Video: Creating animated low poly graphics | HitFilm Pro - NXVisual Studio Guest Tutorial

Hi guys, and welcome back to another HitFilm tutorial. This week we're joined by Tony from NXVisual Studio to show you how to create some abstract topology design. Now this can look really awesome when done correctly, so we'll let Tony show you how. Hi, I am Tony from NXVisual Studio,
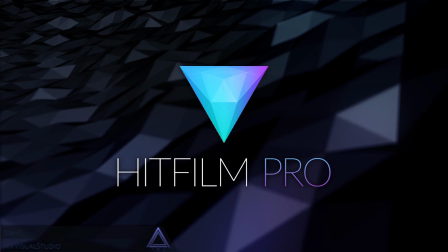[0:16]
and what you are seeing in front of you is heavily inspired by the graphics design elements from Deus Ex Mankind Divided, and we'll be doing something pretty close inside of HitFilm.
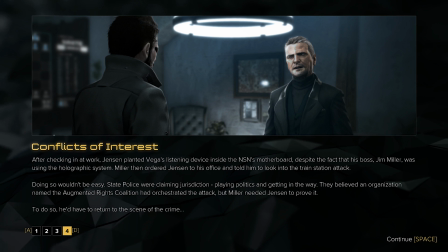[0:24]
HitFilm Pro has integrated the interchangeable file format Alembic into the render engine, which is a file format used by animation professionals and is a standard for model animation.
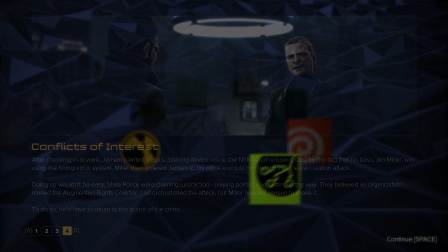[0:33]
This standard is also available in other 3D software, but in this tutorial we'll be using 3D Studio Max.
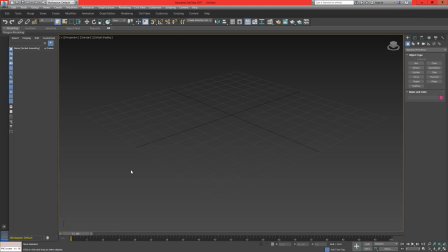[0:40]
If you've never used the software before, don't worry, it might look intimidating or overwhelming, but I assure you what we were doing is pretty straightforward. Okay, so the first thing we want to do is change the frame amount inside of 3D Studio Max. For this tutorial, it's important we match your project frame rate and time.
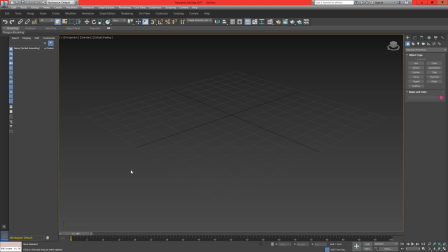[0:56]
In HitFilm, I have the frame rate set to 30 frames per second and a default length of 30 seconds overall. So head down to the time configuration icon. Under animation length, set this to 900 and click OK. Now the overall length matches that of HitFilm and the Alembic file will be in sync with HitFilm's project settings.
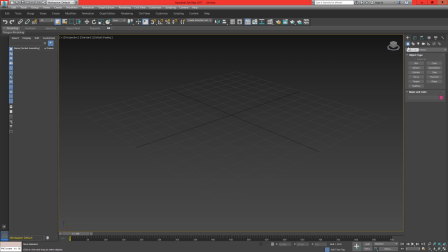[1:14]
We'll start by making a plane, so under object type, click plane and on the grid, hold left click and drag the cursor to the other side of the grid and then let go.
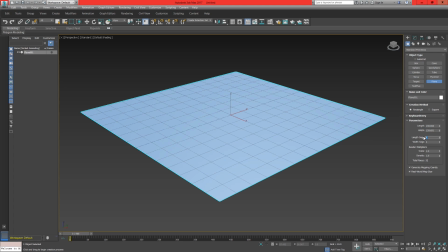[1:24]
Under length and width segments, set both of these to 30 and change the plane's colour to a mid grey. On the tab section, click the modify icon, modify list, scroll down until you see noise and select.
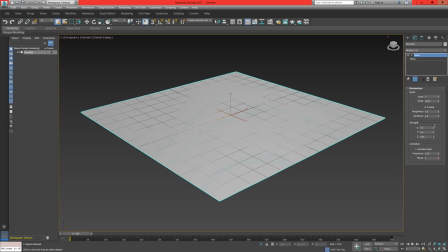[1:41]
Select the fractal check button and then push on the Z strength toggle. As you can see, the geometry is starting to displace in relation to the noise map. Set this to around 3 and then select the animation noise checkbox. Next, select the auto keyframe button at frame 0.
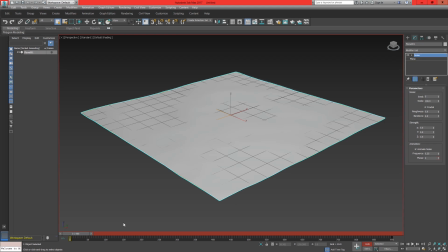[1:56]
This will automatically set a keyframe at the start of the timeline. Advance to frame 900 and in the phase toggle, set this to around 50. Deselect the auto keyframing button and head back into the modifiers. Look for smooth and select.
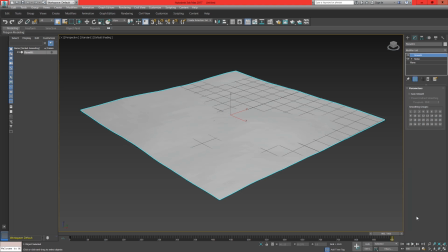[2:14]
This is going to remove the smoothing groups by default until a group is selected.
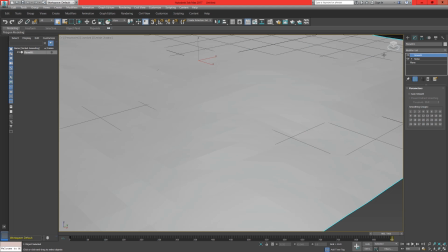[2:18]
But for this, we specifically want this to remain unchecked and will give us a cool triangle effect on the topology.
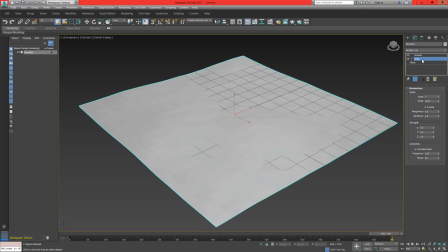[2:24]
Head back into the noise modifier, head down to scale toggle and shift this value down to around 5.
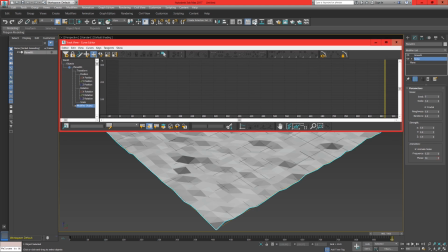[2:32]
In the curve editor, to the left is the hierarchy for the world objects, or in comparison, this will be layers inside of HitFilm.
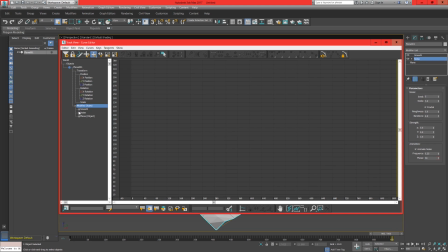[2:39]
Go down to the modified objects, select noise and then select phase. This will bring up our keyframes. By default, the keyframes are set to curve, and this is something we don't want, otherwise the animation will gradually speed up and slow down. Highlight each keyframe and set the interpolation to linear.
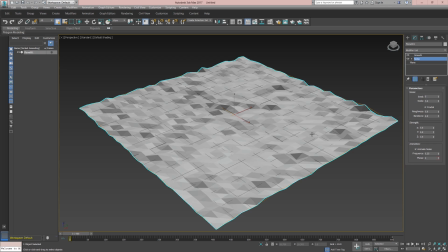[2:59]
Close the editor, head back into the modifier list and look for tessellate. Make sure that the tessellation modifier is underneath the noise modifier. To finish this up, head back into the modifiers list and look for the bend modifier.
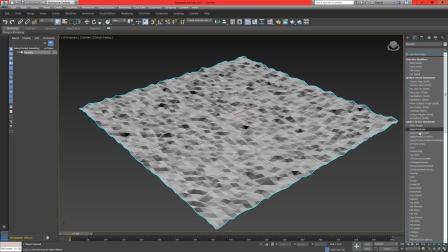[3:15]
Under bend axis, set this to X and adjust the angle to minus 35 degrees. This will just help us later on inside of HitFilm with setting up the camera position. It'll help us to avoid seeing the topology or the edges from the outside.
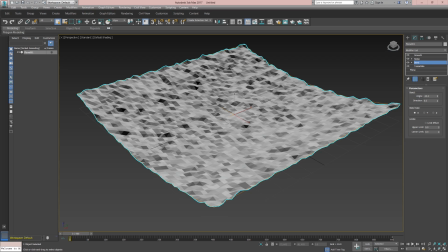[3:27]
It also helps to make it appear more seamless. Now that we have the animation set up, it's time to export the model and the animation format ready for HitFilm to do its magic.
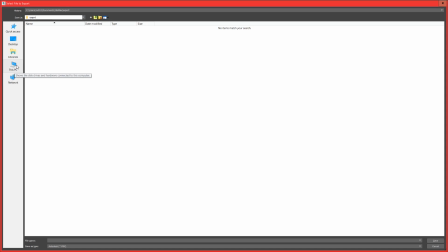[3:35]
Click the 3ds Max icon, export. Make a new folder and name it something that relates to your project. Go into the folder,
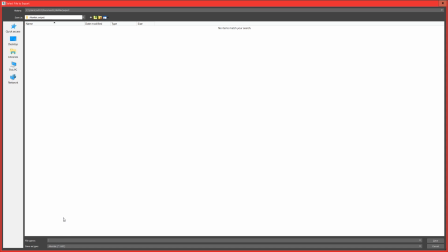[3:48]
change the save as type to alembic.abc, save the file name as alembic animation, and then hit save.